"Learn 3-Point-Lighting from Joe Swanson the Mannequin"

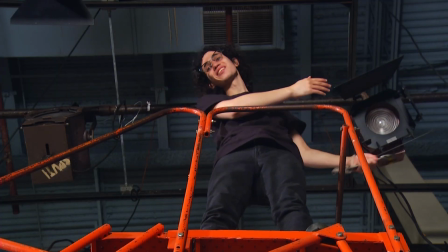254s
If something broke and fell, you could kill a guy.
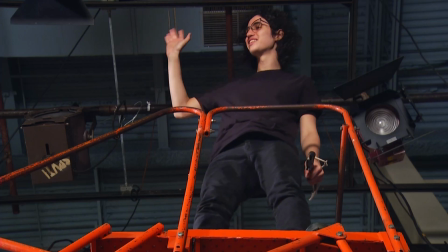Seriously. When the C-clamp is loose enough to pull off the light, undo the safety chain while holding on to the C-clamp.
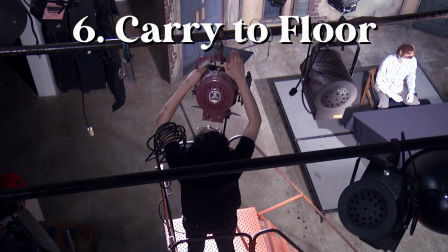272s
The safety chain is always the last thing you take off. Now, carry it down to the floor.
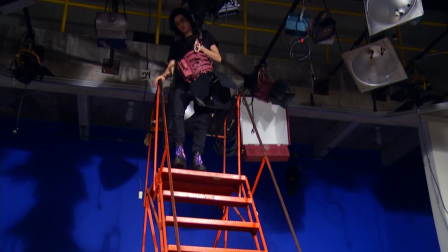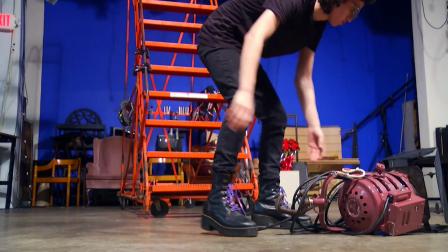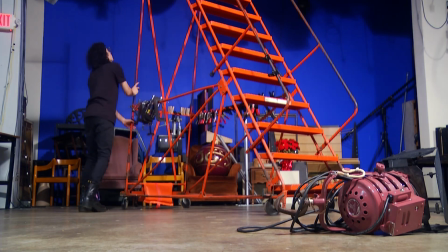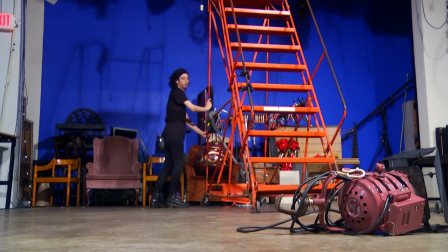297s
carefully beautiful beautiful now to put it back up
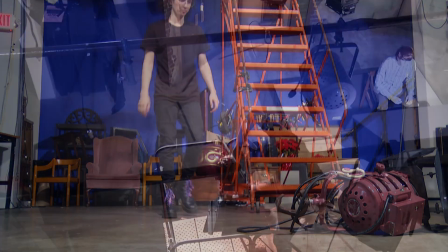302s
do the same thing but backwards remember
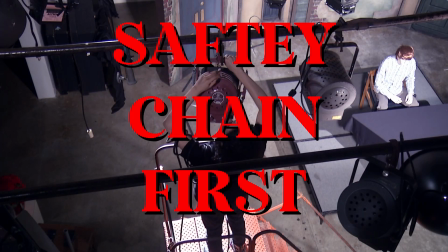310s
safety chain goes off last and on first
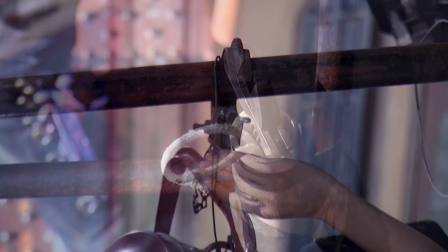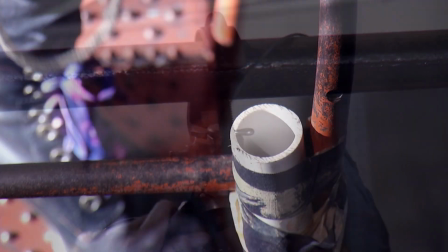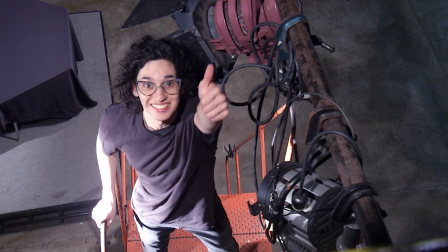324s
amazing now that you place the light in the
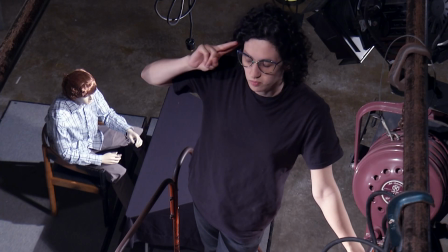330s
right spot it's time to focus not that kind of focus Focus the light. Okay. Focusing light is when you aim and concentrate the lamp so that it evenly lights your subject. And nothing else. If you get this wrong, your lighting will never look right, no matter how hard you try.
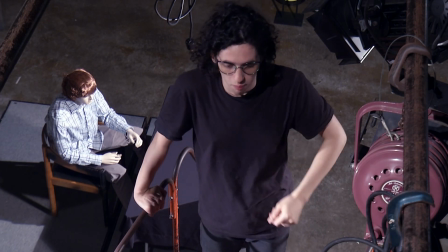352s
So, pay attention. First, turn on the lighting board.
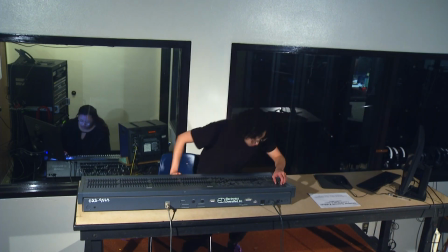Then, put up the light you want. Slowly, or you can pop a bulb.
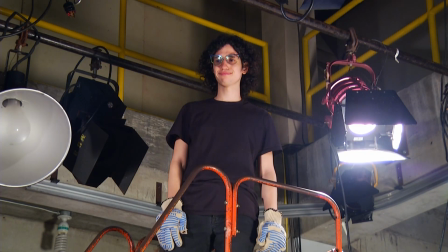369s
Next, open up the barn doors, then spot the light. Good grief. You're gonna give me an aneurysm, kid. Okay, the inside of the light, or a lamp, has a reflector and a bulb that you can move closer to and further away from the lens.
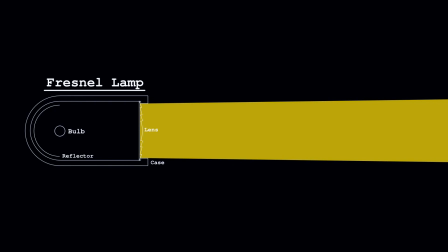387s
Moving the bulb and the reflector further away from the lens makes the beam narrow and more intense. This is called spotting, because you're making the light act like a spotlight. And I know you know what a spotlight is.
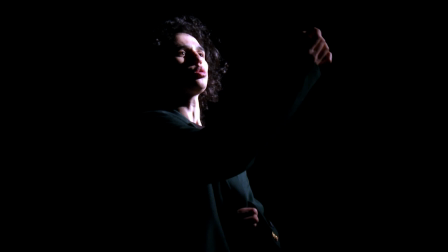I bet you do. So anyways,
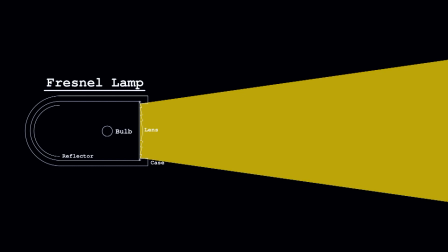413s
moving the bulb and the reflector closer to the lens makes the beam less intense, more spread out, and more evenly dispersed. This is called flooding, because it's like you're flooding the whole studio with light. So again, spot the light.
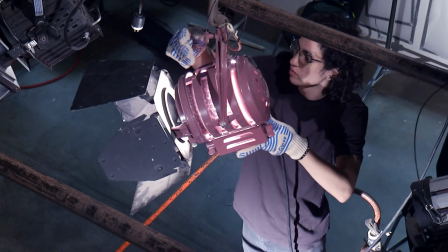433s
Now that you've got a narrow light beam, use that to aim the center of your light onto your subject.
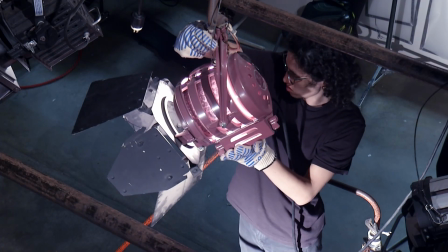440s
Me. Then, once it's aimed, flood the light.
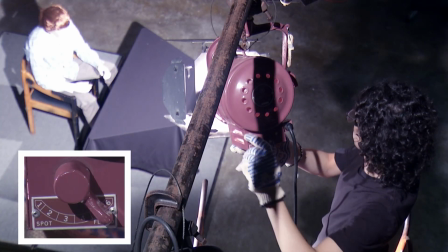445s
This will give me a nice even coat of light. Fantastic.
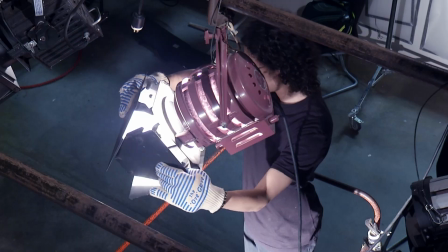450s
Now, adjust the barn doors so your subject is the only thing being lit. This is called sculpting.
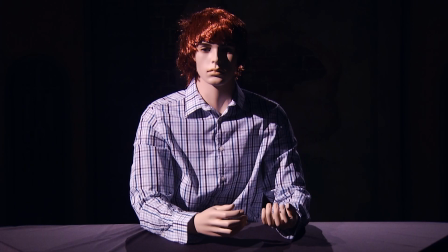457s
You're sculpting light. Look at you go. You're a sculptor. Congratulations. You've focused your very first light. I'm so proud. Now, you get to do it again.
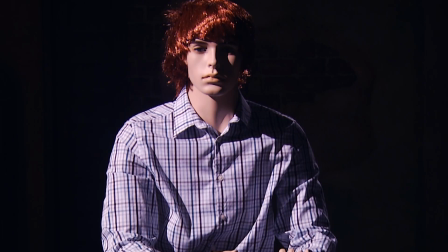471s
And again. And again. And again. First with the backlights.
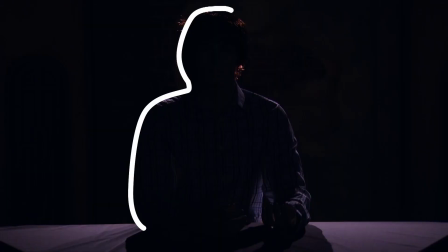477s
You want them directly behind the camera to get my beautiful outline. Then the which I've already done.
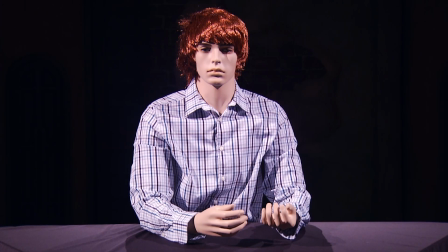485s
Then the fill. Then the background lights. Mostly those will be scoops.
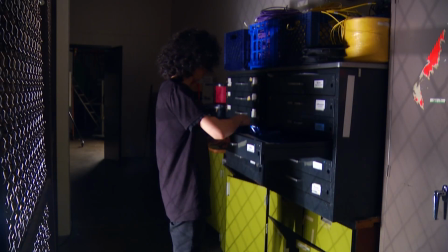491s
You can also grab some gels to put on the scoops from the lighting cabinet to spice up the background.
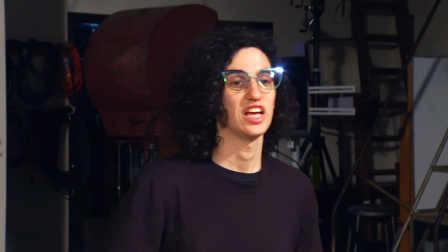501s
Congrats, kid. You did it!